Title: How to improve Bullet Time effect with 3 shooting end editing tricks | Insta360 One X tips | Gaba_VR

guys, it's Gaba VR. I'm a 360 content creator and photographer, publishing 360 contents and tutorials on YouTube. In one of my previous videos, I showed you how you can shoot and edit professional bullet time videos. You know, it's a slow-mo effect we can achieve by using a 360 camera and a string or a bullet time handle. In the previous tutorial, I showed you the overall workflow to get the best quality out of it with a straight horizon line in your video. If you missed that episode, watch it first, then continue with this one, because now I won't talk about the basics so much, but I'll show you 3 further tricks to solve one of the biggest problems of this technique.
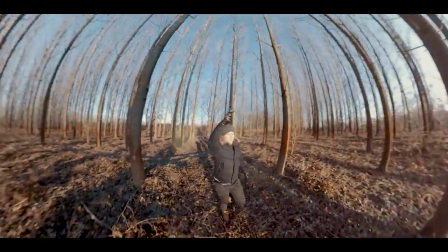95s
You know, when we are shooting a bullet time video with a 360 camera,
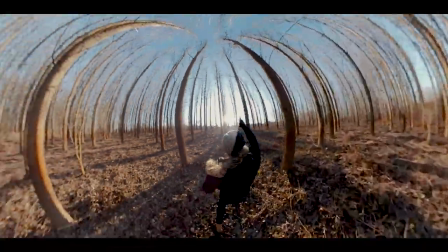99s
we have to raise one of our hands to spin the camera, and this can be a problem in several cases. Or I could say it's okay to apply this effect as a short B-roll scene in a travel video, but in other cases it may look weird. Previously I was talking about a couple of solutions, like holding an air balloon in hand or holding some further accessories which ones work well in certain scenes. This time I show you what we can do in post-production and which is the coolest accessory we can choose for a bullet time video. And I share an extra trick with you. But let's start with a little editing. The good news is we don't have to bother with anything during shooting and it takes only a short time to edit our footages.
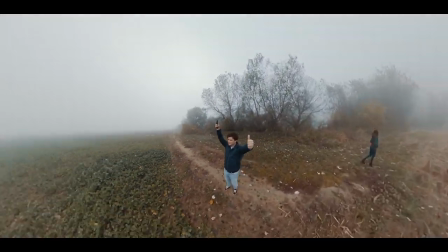140s
Here you can see this bullet time scene which I was shooting during traveling as a short B-roll.
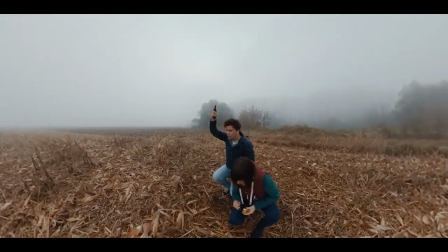145s
It could be okay this way, but I decided to pimp it up a little bit and to create a sparkler effect.
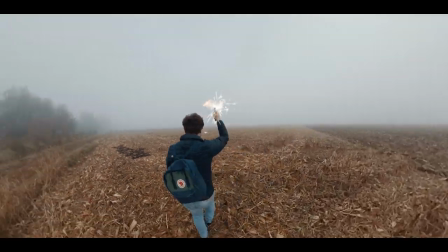153s
Hopefully it will give a meaning to this hand position too.
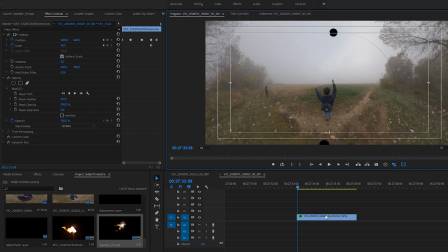157s
I have already imported my raw INSV file into Premiere and made some basic corrections, like slowing down the video,
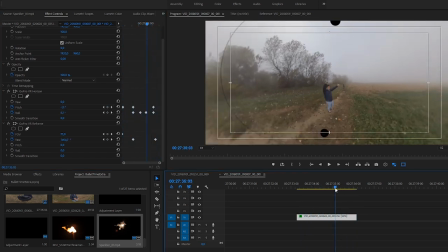164s
setting up center points, and fixing horizon line issues, just like you could see in my previous tutorial. And now I add a sparkler effect to give a meaning of this hand position and the handle in my hand. This time I use a couple of free stock videos. I don't mean green screen videos, because I can play around with different blending modes to add flames and sparks. Actually, I will use 2 different sources to create this effect. First, here is a torch flame with a black background, which will be the base of the effect. And then I pick up a sparkler, also with a black background. I think these 2 elements will fit together very well.
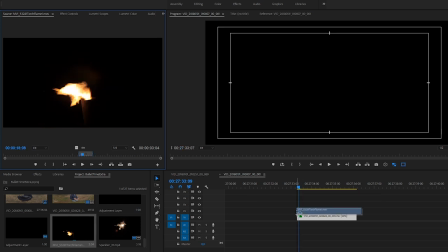206s
I start editing with the torch. I drag the footage over my bullet time video and switch the blending mode to screen.
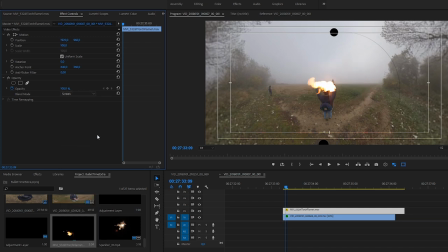213s
This way the black background will disappear without having to use any masks or keying. I resize the flame and move it in the first position. Then I start creating keyframes, moving the flame all along the scene.
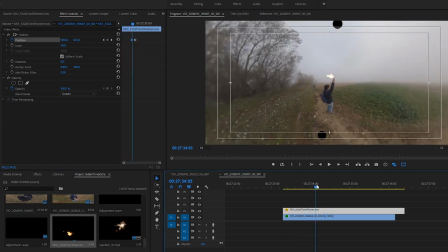231s
Fortunately, the handle is almost in the same position, so it's quite an easy job.
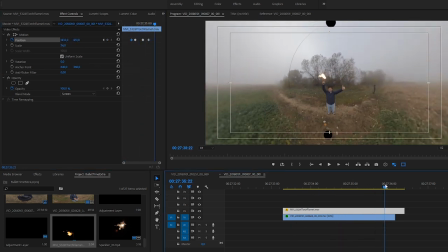240s
I think it's really cool, looking like I was holding a torch with a black handle.
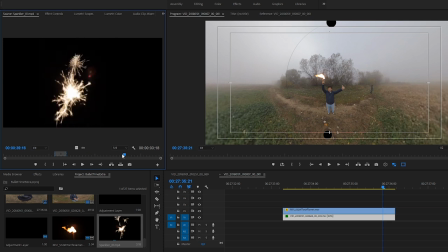246s
And then I repeat almost the same process with the sparkler.
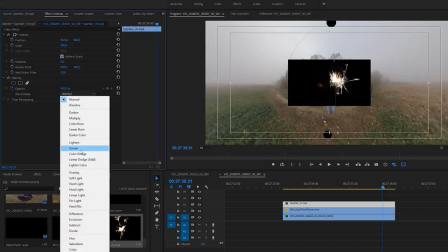253s
First I remove the black background, setting up the blending mode, and I resize and position this effect too.
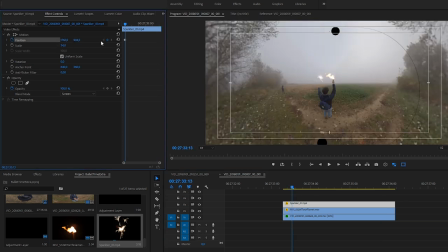263s
Finally, all I have to do is finishing the animation from keyframe to keyframe.
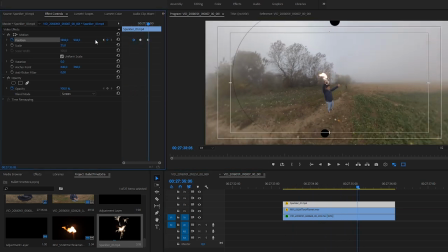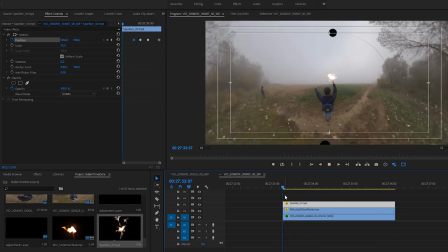276s
I think the torch was cool in itself, but combining these 2 elements looks even better.
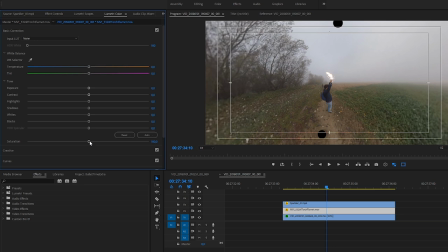284s
Finally, I just make the flame of the torch a little bit more saturated and I add Gaussian blur to blend these elements better in the scene. It's not necessary, but I think in this case it looks nice.
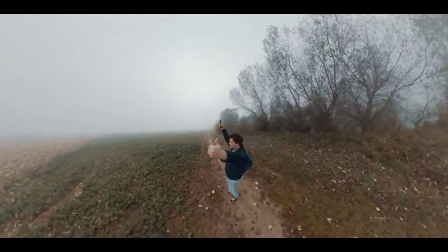298s
In real life I was holding the bullet time handle, but now it looks like I was holding a sparkler torch in my hand.